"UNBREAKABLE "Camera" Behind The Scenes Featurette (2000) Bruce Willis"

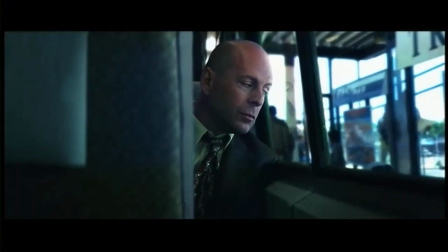(4:02)
It was the idea of reflections and
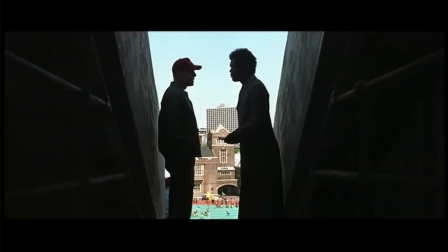(4:07)
inverted images and symmetrical things, because there is something symmetric about Elijah and David. Good cannot exist without evil, and evil cannot exist without good, and so basically Elijah's character needed to find the hero so he could take his mantle and be the villain. We had very specific colors for each character. Sam Jackson had his purple color.
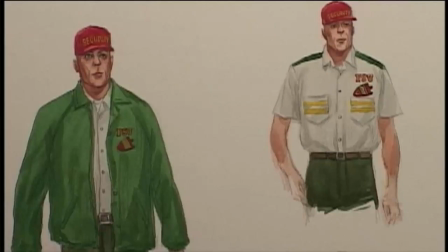(4:33)
David Dunn had, his green color. We introduced in the final sequence, or the sequence that leads up to the final sequence, color that
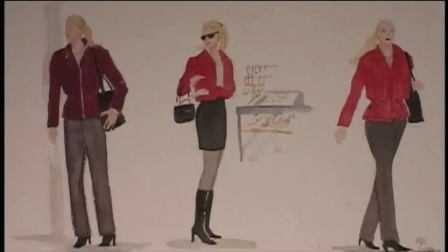(4:46)
started out as sort of muted color and then became stronger as David Dunn starts to perceive his powers. When we see
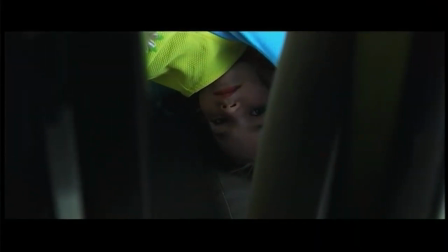(4:56)
David Dunn in the train, there's that little girl when the camera's going back and forth. She was a colour pop, in that bright yellow.
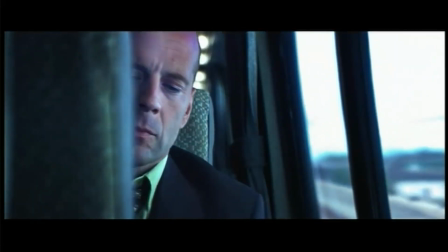(5:02)
So we used sort of the comic book idea of colour pops and tried to choreograph it, I suppose, really, so that you had always this sort of little interesting thing that you were drawn to that could be a signal or something of importance. More and more as I make movies, I find out how important sound is to movies and storytelling and the creation of atmosphere by sound. And in Unbreakable was really my most ambitious ideas for the movie. And so, I brought in Richard King, and he started working on the movie really early on and started preparing sound effects for all the scenes that we were editing. And we told him one thing, which was, don't use any sounds that have been used before. Don't use anything from a library. I want the film to have a completely unique feel, something original that we've never heard before.
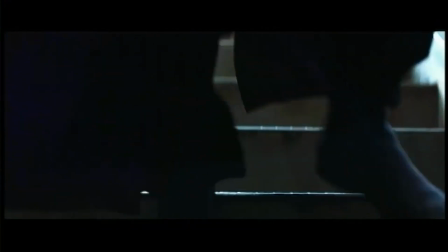(5:58)
The scene where Elijah's falling down the stairs, we only hear the sound of him falling down the stairs when we see him.
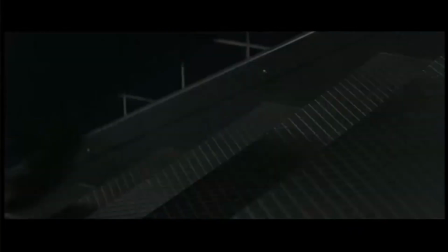(6:05)
It cuts back and forth between relative silence and these horrible bone cracks as he's careening down the stairs. When he reaches the bottom of the stairs, he has this moment of horrible realization that David did see this gun.
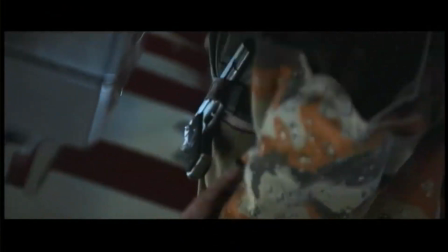(6:23)
And the way, again, Knight designed that scene gave us the opportunity to use various subway train sounds,
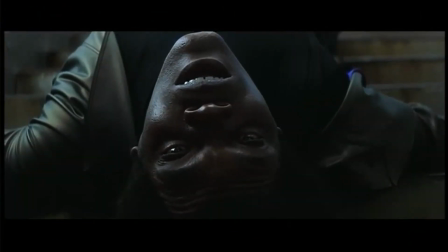(6:30)
pitched to different degrees. We also used pitched wolf howls, a pack of wolves howlings,
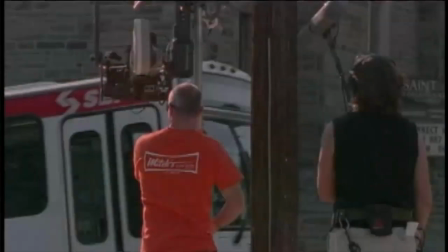(6:37)
and is the sound that segues into the next scene, which is David pulling up in the bus, getting out, and meeting his son. One thing we did on Unbreakable that was great is to have James Newton Howard, the composer, start composing the music based on the script. The thing that we talked about mostly was the idea that the music be, and this is a word he used a lot, have a singular quality to it. A singular quality meaning that, the kind of thing that you could hear just one or two or three or four or five notes from and immediately say, that's the music from Unbreakable. And that's not just in terms of melody, a thing you can whistle, but somehow that the music would have a quality to it, a tonality, a life of its own, a personality that would be just as distinctive as the film.
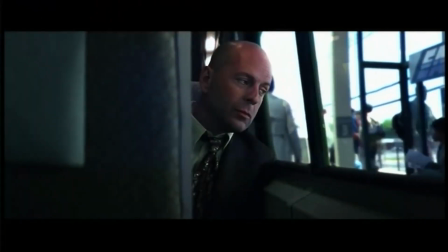(7:31) This is East Rail 177. Next stop, Philadelphia.